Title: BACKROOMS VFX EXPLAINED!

So for this VFX breakdown, I actually want to do something a bit different. I want to go through the files with you and show you how I constructed this effect.
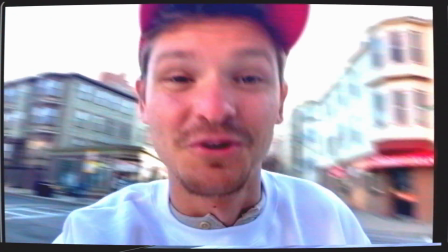Hey everybody, CG Matter here. Let's no clip into the back rooms. Let's turn this camera around.
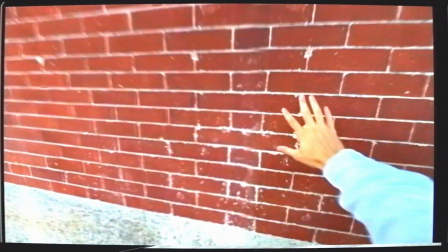So what you want to do is you want to find yourself a nice solid wall like this one, and you just got to come at it from the right angle, I think.
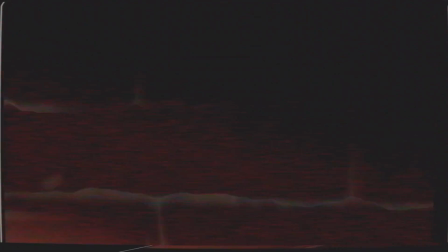Let's go for it. Oh, and we are in the back rooms.
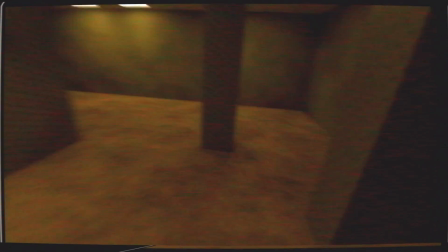Very exciting stuff.
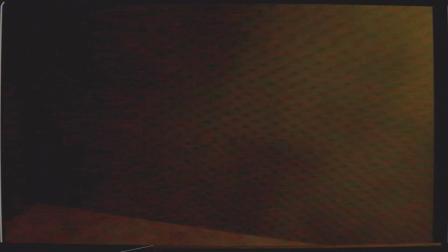I mean, how do we get out? Let's see. There we go. And we're out.
Okay, so you've seen it. Let's delve into the project file.
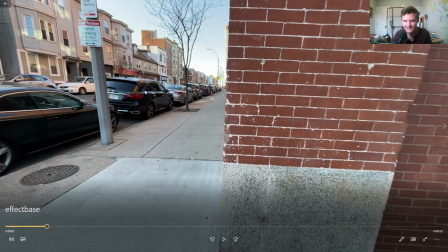So the first and probably most important thing to realize is that there was no wall when I filmed it, right?
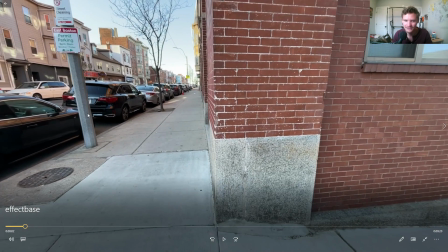So I did the whole acting. There is a fake wall that I knew would be here.
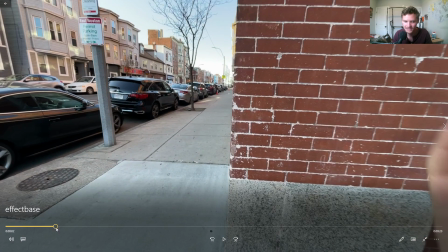But the nice thing about this shot is because part of the wall is actually there, I'm able to interact with it, which is what really sells it, okay?
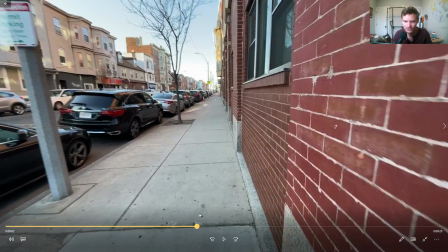So I go like this, and then I pretend there's a wall, and then I walk through it, do the camera motion, and then walk out, okay?
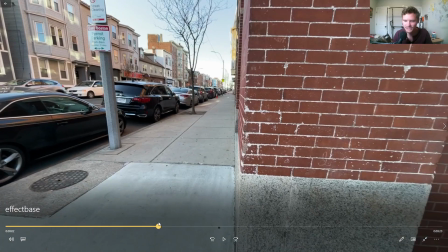Now, the question is, how do I add in a fake wall?
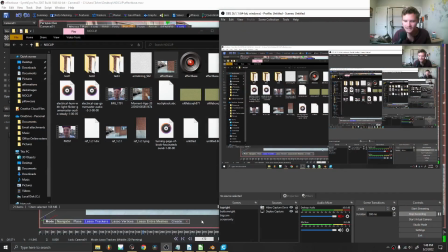Because that's really the essence of the effect. Well, the first thing I did is I did some tracking using Synthesize.
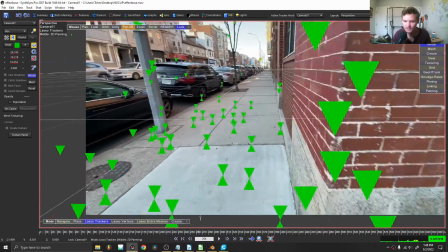So you can see here I have the whole shot tracked, meaning that I could put anything I want in my scene in 3D space, and, you know, it would be good.
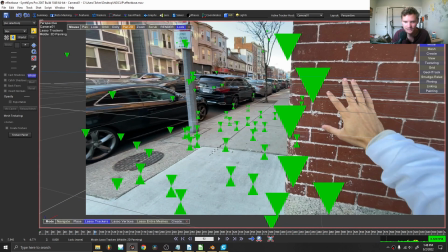Like, for example, let's see, can I draw a box here? I always forget how to do this.
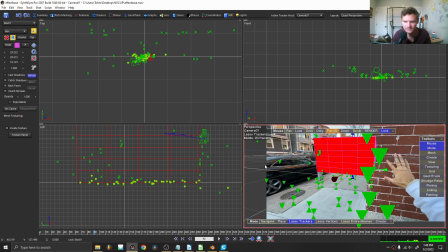Let's see, quad perspective, draw, box. There we go. So you can see now this thing's actually tracked into our shot. The question again, though, is how do I make a wall?
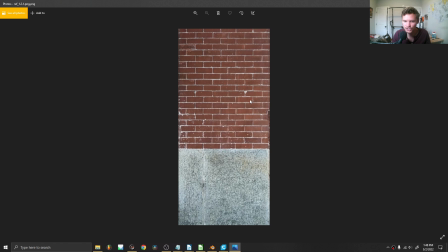Well, the first thing I did for that is I extracted a texture from one of the images of the video of just being like, here's some brick, here's some of the stuff underneath. This is everything I need for the texture, right?
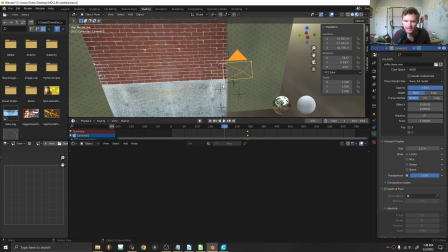In fact, in Blender, I then reconstructed this wall using this texture,
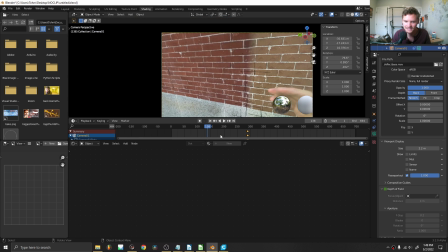and you can interpret this camera that's moving as the, you know, what you're seeing from the camera's point of view.
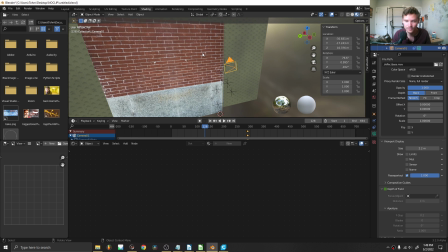And then whenever the camera is to pass through, which is something that it could do, because, you know, the wall's not there,
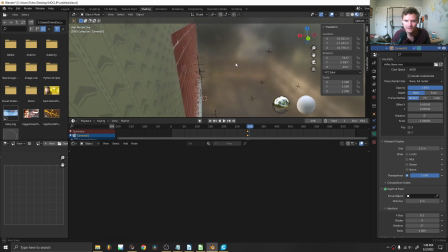it literally just goes through the wall and goes into this 3D environment I made.
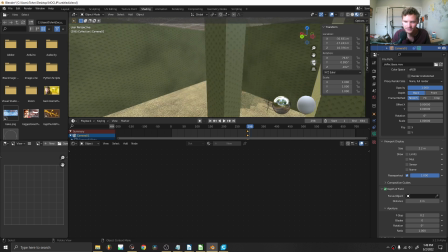I made a tutorial about how to make this environment, but from the camera's point of view, it just goes from one to the other.
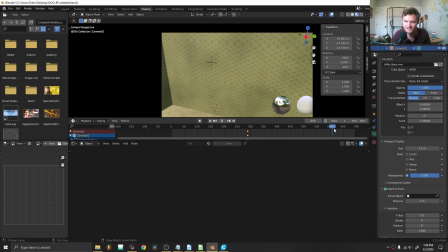And the nice thing is because it's in 3D space, it's continuous in the sense that if I go out, I come out exactly the same side, right?
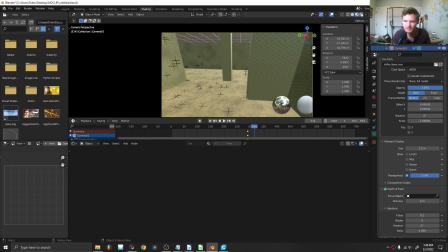And of course, when you render this, I set up the lighting and everything so that it'd look good and cinematic.
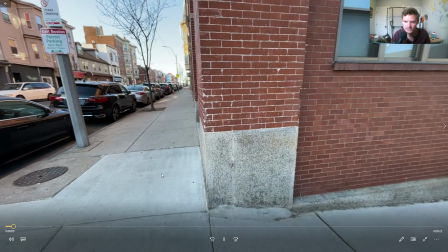And I guess one more thing I want to say here is you'll notice in the shot, again, no wall, so I very deliberately picked this corner.
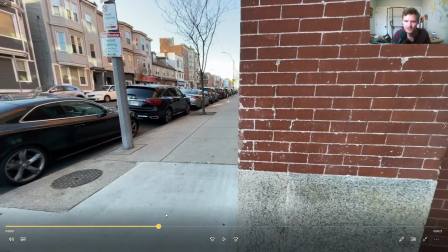That's part of the illusion. The second part of the illusion is when I am now in the back rooms, right?
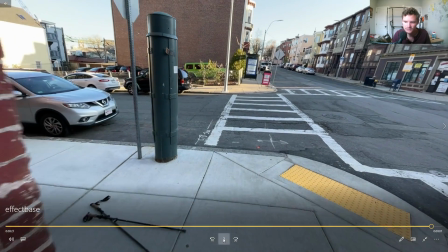You have to imagine, and then I go out. You'll notice that, well, I guess I cut the footage off short.
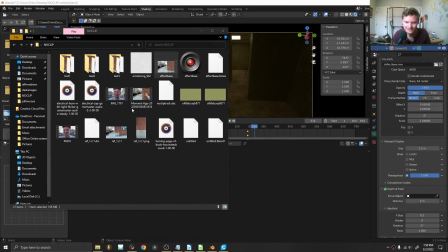Let me go back to the original, I guess.
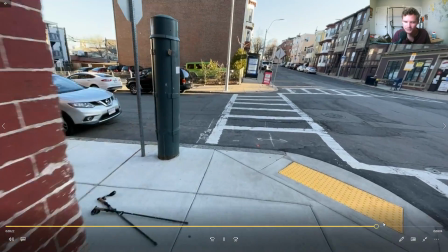You'll notice when I go back out, I'm going to start moving the camera, but I never show the original wall again, right?
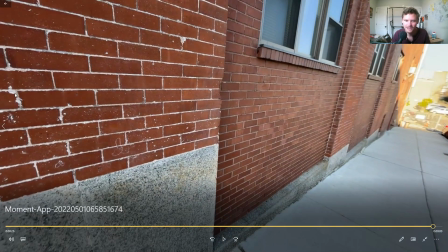I go as far as the corner, but no further, so that I don't need to 3D it again.
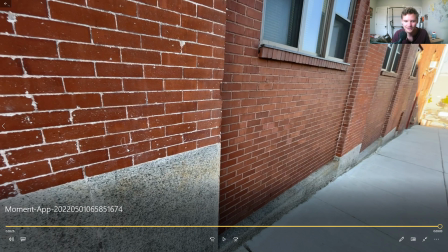And there's also a penis right there.